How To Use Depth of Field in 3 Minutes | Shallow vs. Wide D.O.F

I really want to explain to you guys how to use this as a tool to not only guide the eye of your audience, but to create more pleasing and cinematic videos, or just a better video overall, is using depth of field as a strong tool and an asset. The lower the f-stop is on the camera, the lower the number is of the aperture, the wider the aperture is. Let's say a 50 millimeter 1.2 is going to have a very, very shallow depth of field. So whatever's in front of the camera, if you're focused at what's 3 feet away from the lens, at a shallow depth of field,
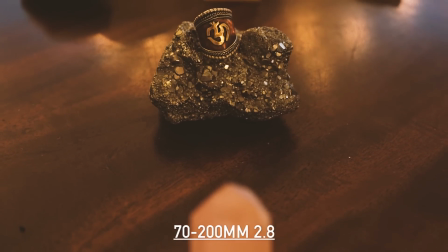there's going to be a razor thin kind of plane of what goes in and out of focus.
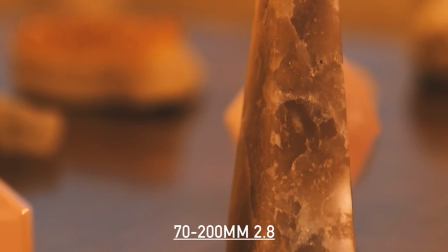So right here at 3 feet will be in focus. Just in front of that will be out of focus. Just behind that will be out of focus.
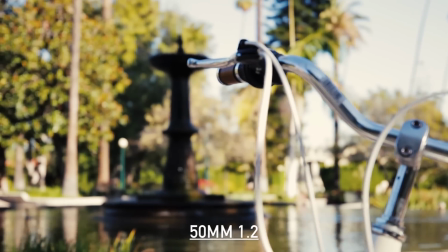This is excellent for creating depth and guiding the eye of the audience. The background behind me right now is out of focus because I'm using a 2.8, a 24-70 at 2.8 to keep me in focus and the background out of focus, which guides the viewer's eye to me. There's no distractions. The other thing that I use, which we'll talk about when we get to lighting, is that I'm well exposed, but the background is much darker than I am and much more out of focus. So see, as a cinematographer, we're actively guiding the audience's eye to where we want to guide them. So on the other hand, if we want to have a wide depth of field
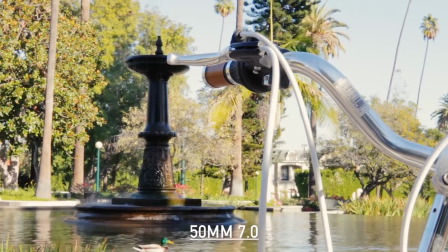and we don't want to guide the audience's eye and we want everything to be in focus in the image,
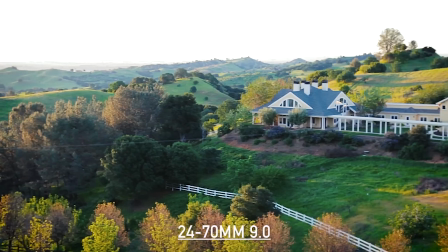maybe we're shooting landscape or a wide shot,
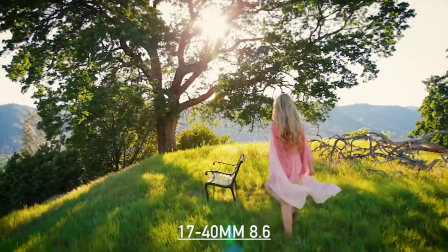or really want to capture the entire environment on a wide angle lens of a certain scenario,
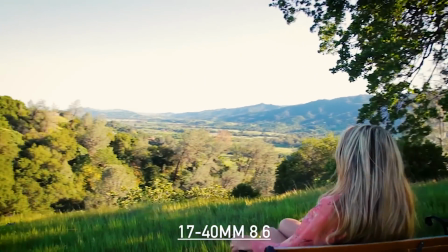we would have a wide depth of field by bringing that f-stop up to 8.0, 9.0, 10.0, a number higher, much higher than its maximum f-stop, so that the whole image, the whole depth of the distance away from the lens itself is more into focus. Another reason we would want to use this is maybe we're shooting a subject with a lot of movement.
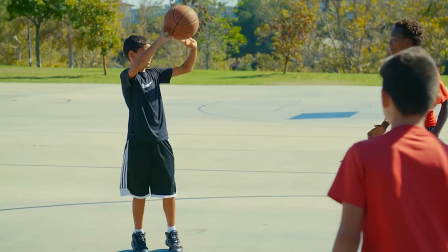We don't necessarily know how far or how close
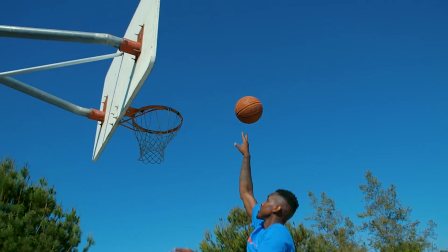the objects of interest that we want to be in focus are going to come to and from the lens, right?
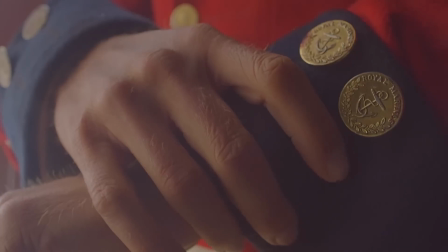Because on that shallow depth of field, there's just a razor thin field of view that stays in focus.
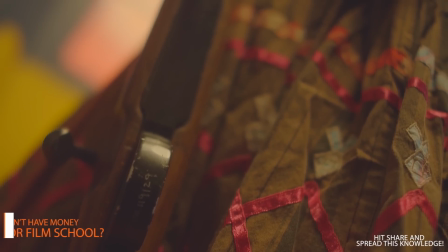So that's used for much more cinematic controlled situations when you want to guide the viewer's eye.
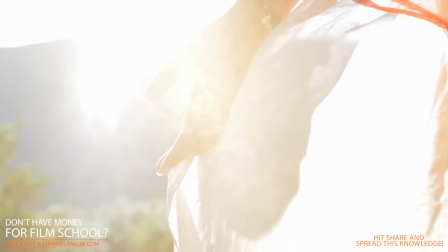And then a wider depth of field is when you want to have
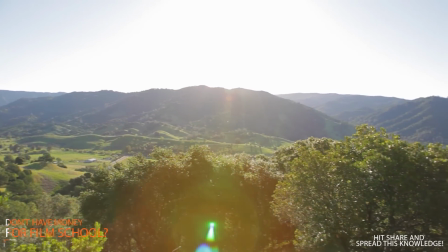everything in focus so that you can see the whole environment as it is and let the viewer do what they want.